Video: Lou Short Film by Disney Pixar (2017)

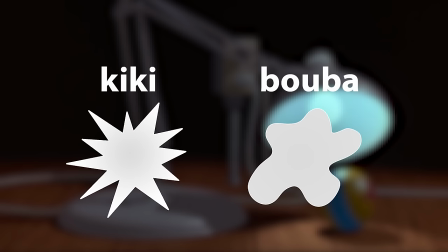When asked which shape best represented the word boba or kiki,
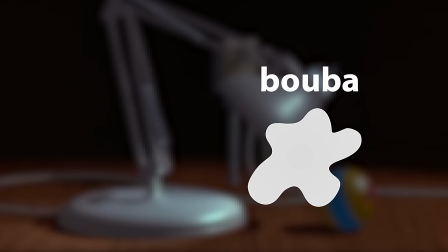with this shape over 97% of people said that it represented boba instead of the word kiki.
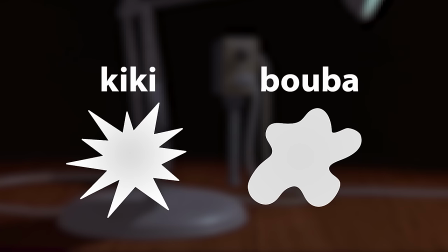Now if you look at any animated film you'll be able to see that characters are represented as either kiki or boba.
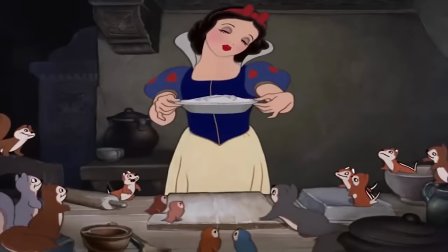You'll find that characters that are represented as evil will have sharp features.
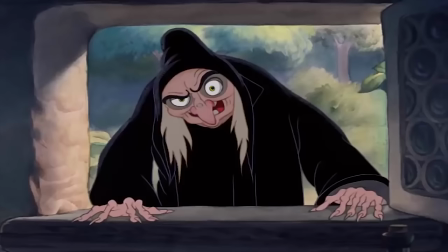In the film Snow White you can see that the evil queen will have sharp fingernails and
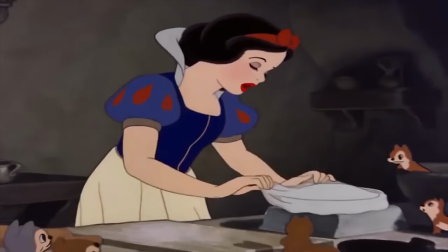longer facial features which are associated more with the image resembling kiki.
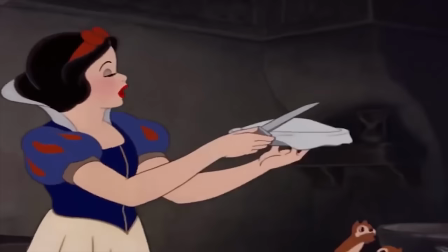Whereas Snow White has more rounded and smooth features, which is more relatable with the word boba.
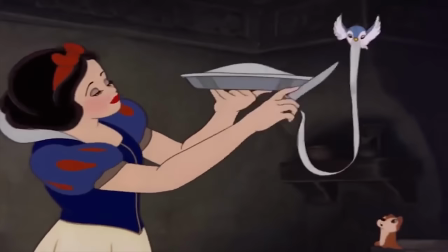This effect is usually very implicit, depending on how apparent the characteristics of the character are shown in the film.
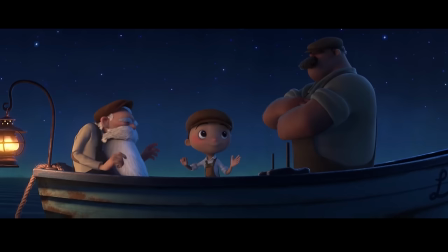Looking at the previous example of the film La Luna, we can see three different structures to the faces of each member of the family.
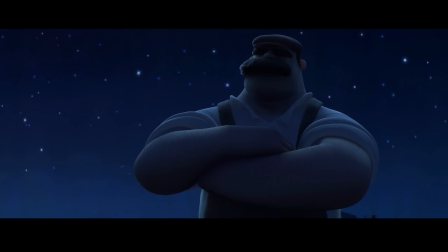The innocent boy has a rounded face with small and smooth features,
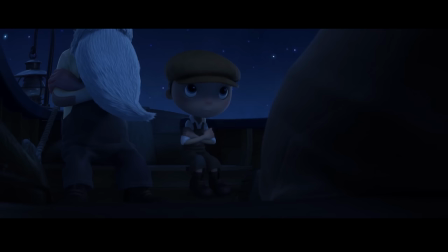whereas his father is more sharp and big, with only a round bottom half to face. In comparison to both of these characters, the grandfather has features that are a mixture of the son and the father, and also a mixture of Kiki and Boba.
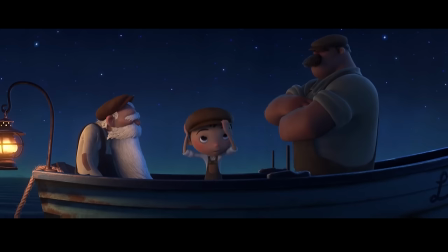His beard is long and straight, but also has curls to it, making it more round.
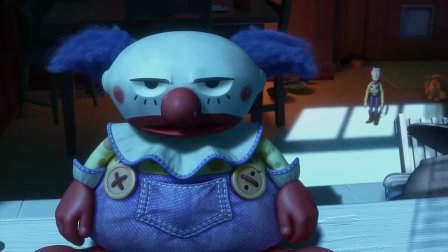It's apparent in a lot of Disney films that some of the characters you find can even change their features as the film progresses. This flashback in Toy Story 3 shows the physical change in mood and features of chuckles. With a broken button, eyebrows, and hair, his features become more sharp and less like his original complete round self.
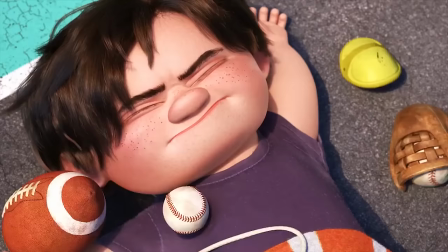So you can tell the audience exactly what the character is going to be like by shaping them in a way that either resembles Kiki or Boba.
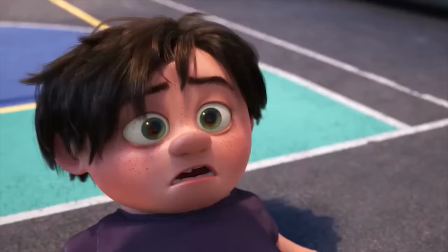Lou is shaped a lot like Boba, where he has very round eyes and baggy dressing made up of just one jumper.
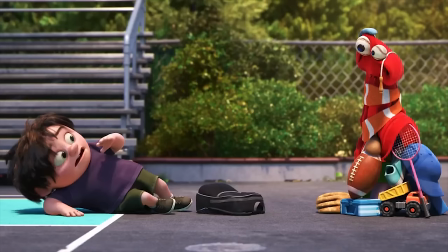It makes him less threatening and dorky.
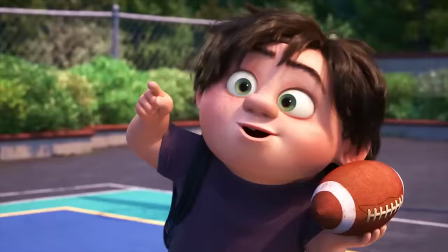Whereas JJ, the bully, is more of a larger character in comparison, who has a more square face compared to everyone else in the film,
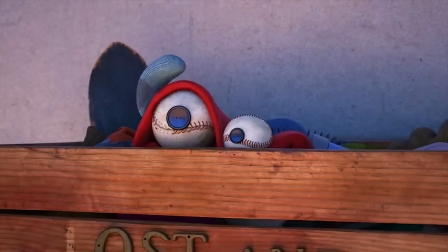and is obviously made out to be the bad guy.
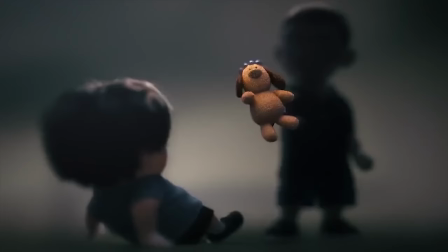You can even see that in flashbacks to the time where he was more innocent, his face is rounder and he is a lot smaller.
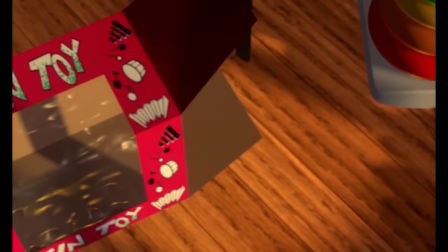Although it's a phenomena that's subtle to the audience, it works well to immediately decode what a character without any kind of backstory or exposition is like.
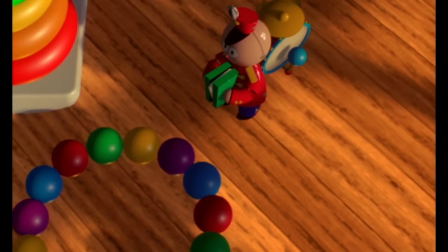It's a very implicit technique that saves Pixar time in order to tell a full story and
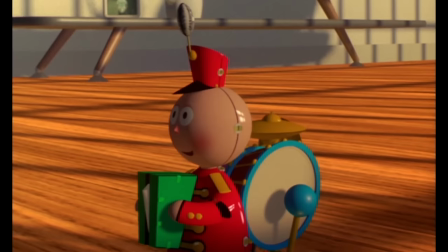allows for character development as well as leaves room for the audience to see the moral in the story.
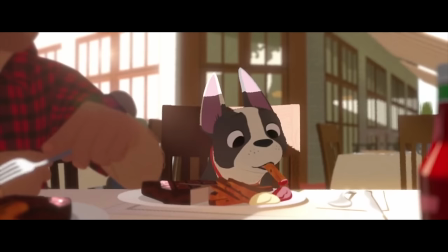It's another reason why these stories are told in animation.
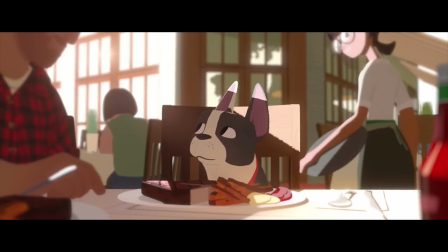The little details that might be missed in action based shorts can be magnified by creating wacky characters that demand a screen.
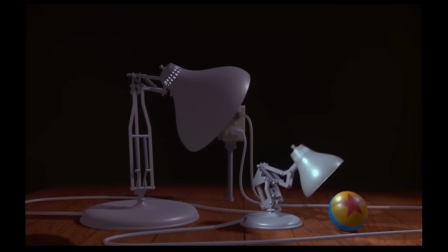I'm always so impressed with the short films that Pixar has made in the last 30 years.
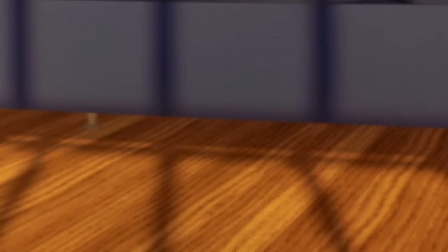Not only have they become pioneers in the animation process, but they managed to tell such great stories in ways that can't really be told in any other way.
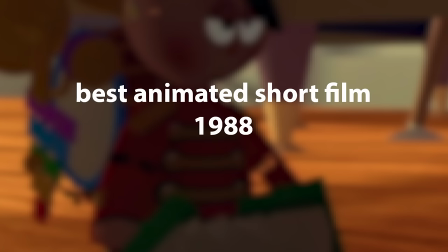It was 30 years ago this year in 2018 that Pixar won their first Academy Award in 1988.
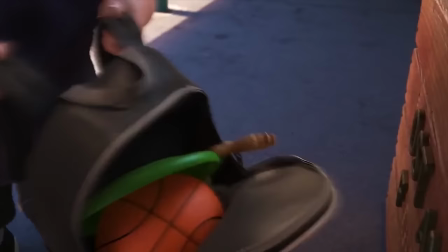It would be nice to see it happen again.
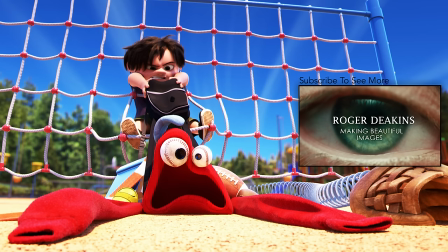Alright guys, I really appreciate it if you've got to this point in the video. If you have, then you can leave a rating below to let me know what you thought. and since you've stayed so long please leave a comment saying always wear a helmet to let me know that you've got to this part of the video. I'd also like to say thanks for over 12,000 subscribers.
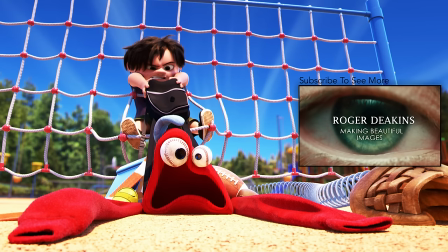In this past week this channel has gained over 500 subscribers which to me is absolutely amazing. Okay that's it for this video. My name is James Hayes and thank you so much for watching.